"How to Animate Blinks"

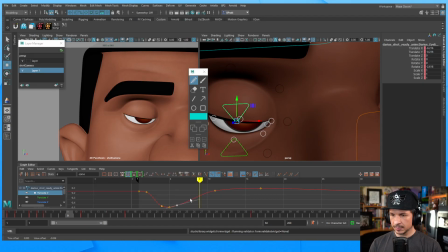3724s
Something like that. Ease this out just a little bit more. Something like this. Okay. Now, we've got that motion of the upper eyelid. Pretty much done.
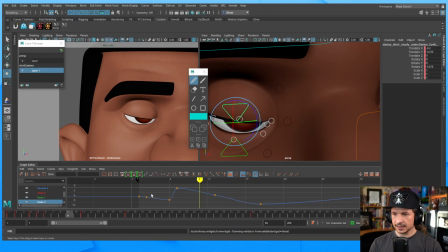3743s
And let's actually, I do have some rotate Z on there. Let's make sure I'm not doing some weird stuff there. So there's kind of this big shift right here. This is okay because it's on the close and there's pressure going in there. So that's fine. But maybe as it's opening here,
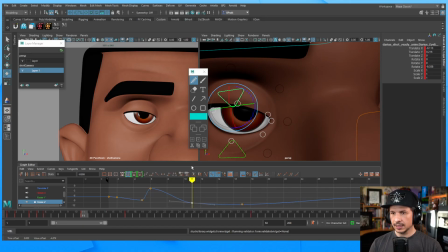3762s
I'll try to push this a little bit more so that the eye starts to open where the cornea bulge is. So we get something a little bit more like this.
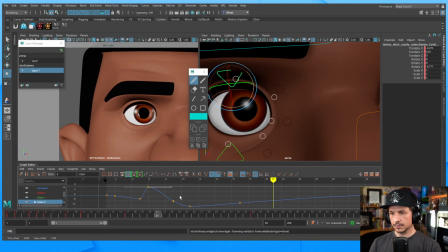3786s
There we go. Let's do the same with the bottom lid. So bottom lid, one thing we noticed in the reference is that there's a lot more translate X side to side at the beginning than up and down.
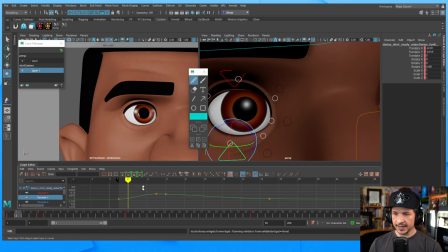3805s
So what I want to really feel here is my translate Y should essentially, let's put a key right in the center here, ease out a huge amount here. Big ease.
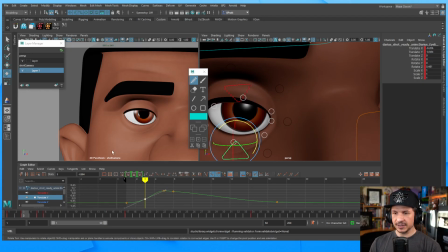3820s
Right there. And instead, we start to feel that sideways motion happening just a little bit more. So it's moving sideways and then up.
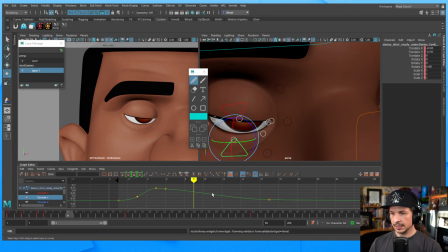3834s
Then it gets pushed down. And then let's ease this in even more. Right through here. Same thing here. Take that, ease in just a little bit more.
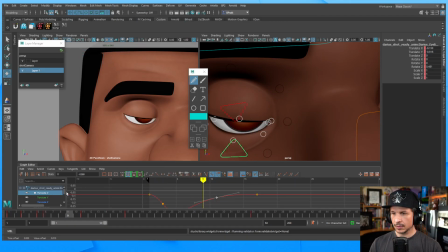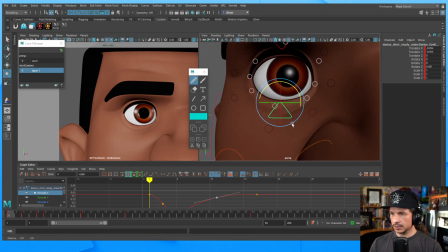3858s
So if we watch that arc of that control, it's going across, kind of downwards there. Hits. Now it's arcing up this way. And then back down.
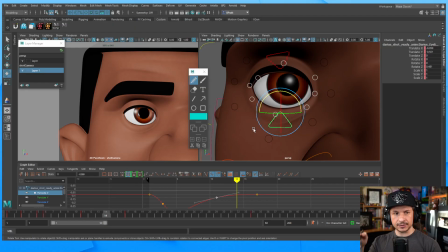3874s
So we've got this little loop right in the eyelid right there. Top lid, same thing. Let's look at that arc. It goes over, down, and around. And we could probably push this even more right here, honestly.
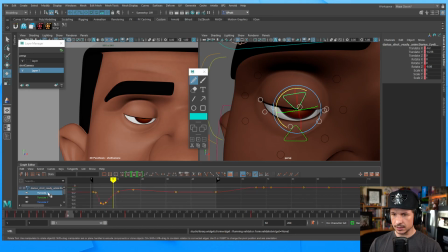3885s
Like I could have an overshoot happen right through here. If I really wanted to exaggerate.
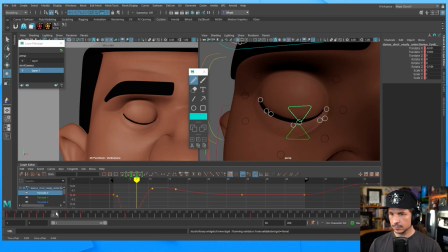I think, yeah, we'll go with that for now. So there we go. There's the blink with just the eyelid controls.
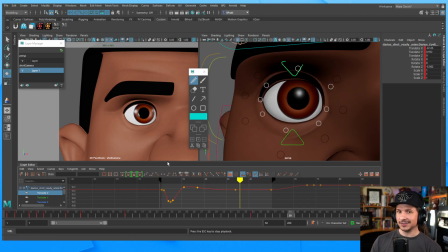3920s
You can see that feels really organic all of a sudden. Now, did we have any secret formula? Did we use the secret animation tool? No, we just looked at reference and figured out how a blink actually works.
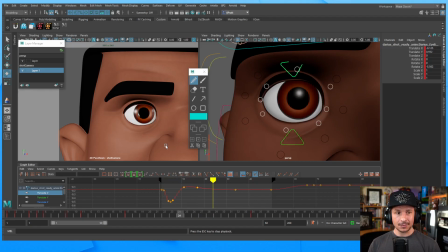3934s
And this goes for anything. Now, you don't use the shark fin approach. You can use the shark fin approach. So the shark fin approach, for anyone who doesn't know, is when you're creating a blink, you can take your translate Y and you want it to look like a shark fin.
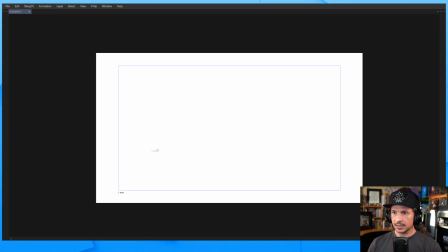3953s
So essentially, the curve would be something like this and then like that, or reversed. So you've got one side that eases a little bit more, one side's a little faster.
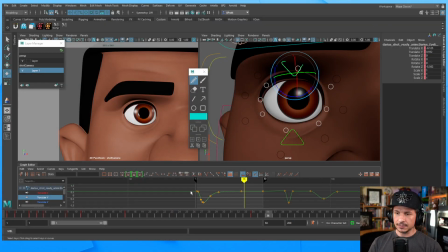3967s
That's the shark fin approach. Well, if you take a look at this, that's really what I have.
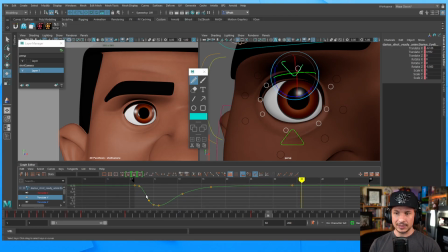3974s
Fast and slow. That's my upside down shark fin right there. It's just the shark fin approach is taking into account what we just looked at and boiling it down to a simple kind of rule of thumb.
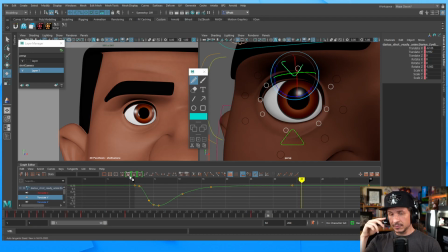3990s
But really it's that ease, and then if I wanted to, if I did this would give me that true shark fin where the eye snaps shut. I want a little bit more ease. This is me just going, this is what I want for this eye blink.
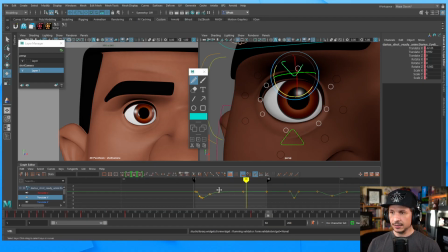4010s
So from there, let's get the other controls in here. So let's get the eye in, because the eye is going to be the biggest one that's going to affect this blink.
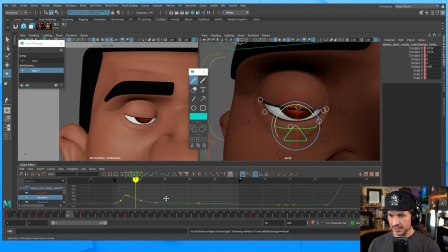4023s
And I feel like the bottom lid is easing a little too much here. So I might push this just a little bit more. I think right here, this needs to be lower.
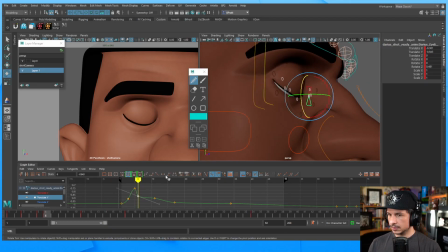4039s
Too low. Yeah, that's better. Okay, so let's get the eye in there.
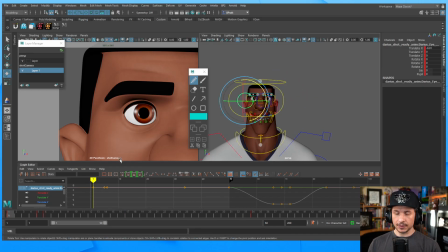4056s
So for the eye, how can we pose this? Well, it really is up to us how we do this. I can have this closed and I could animate it in a natural way.
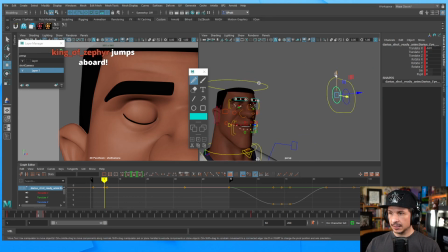4071s
What I mean by natural is that as the eye closes, the eyeball will go up right here. And let's actually just do this with the global control. Actually I'll do it with the individual control for now.
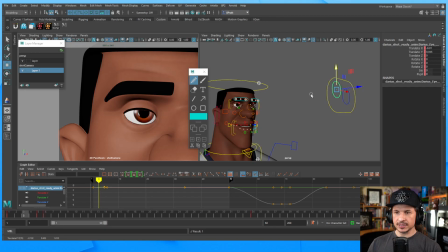4090s
So now as the eye closes, you see how the eyeball goes up. This is the natural way of doing this. Is that wrong? Nope. If you want to do it this way, you can do it this way.
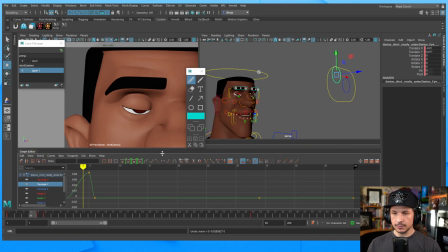4104s
Or if you want to do it the other way, which is the animation approach, we bring it down. Now as the eye closes, the iris and pupil go down. Again, this is to avoid zombie eye syndrome.
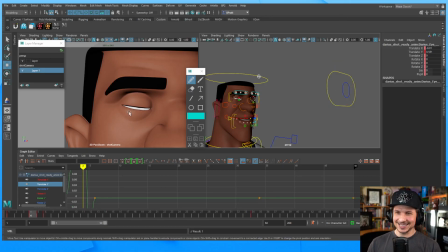4119s
If my eye was posed like this, where you just see pure white, no, we would want to bring the pupil down. In this case, because the pupil is, or the iris, I should say, is large enough, I could animate this naturally.
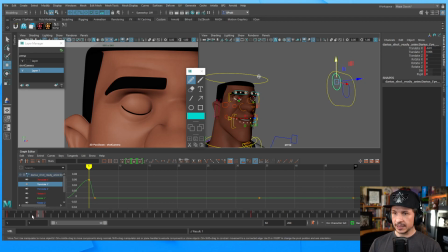4133s
So I'm going to maybe bring this up right here. So we get a slight upwards motion. But right now it's looking too tied into the lower lid. It feels like it's perfectly connected. So what I'm going to do is I'm going to delay it.
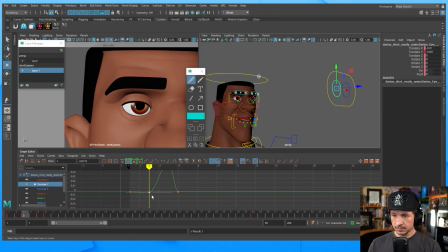4149s
At the beginning, it's barely going to move. So a little bit of motion so it doesn't feel frozen. But now we feel the lower lid moving, and then it starts to affect the eye. Maybe just one frame there.
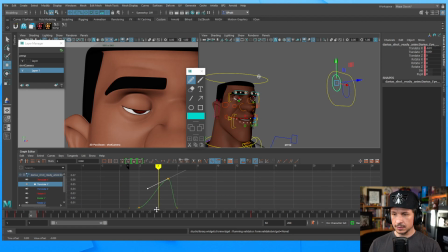So now we get something like that. Very slight. And honestly, I could tone this down even more.
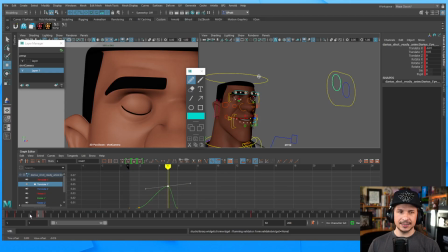4177s
We don't want too much, or else that character will look like their eye is just kind of bouncing around a little too much. It stays closed, so let's bring that up just a little bit more.
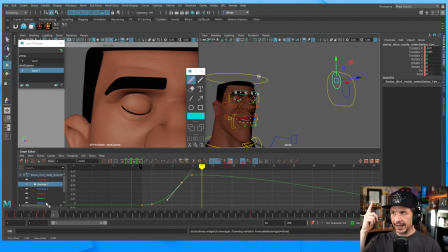4191s
So it's still going down, or sorry, the eye is going down as the eye is going up as the blink is going down. That's the words I'm looking for. And then it settles back, and the eye is going to settle pretty quick. So let's get this back to where it should be.
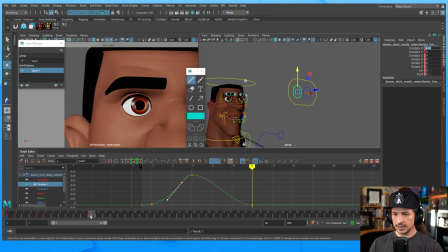4210s
And set a key. Boop. Okay. So as the eye opens, we get a little bit of a downwards motion in there.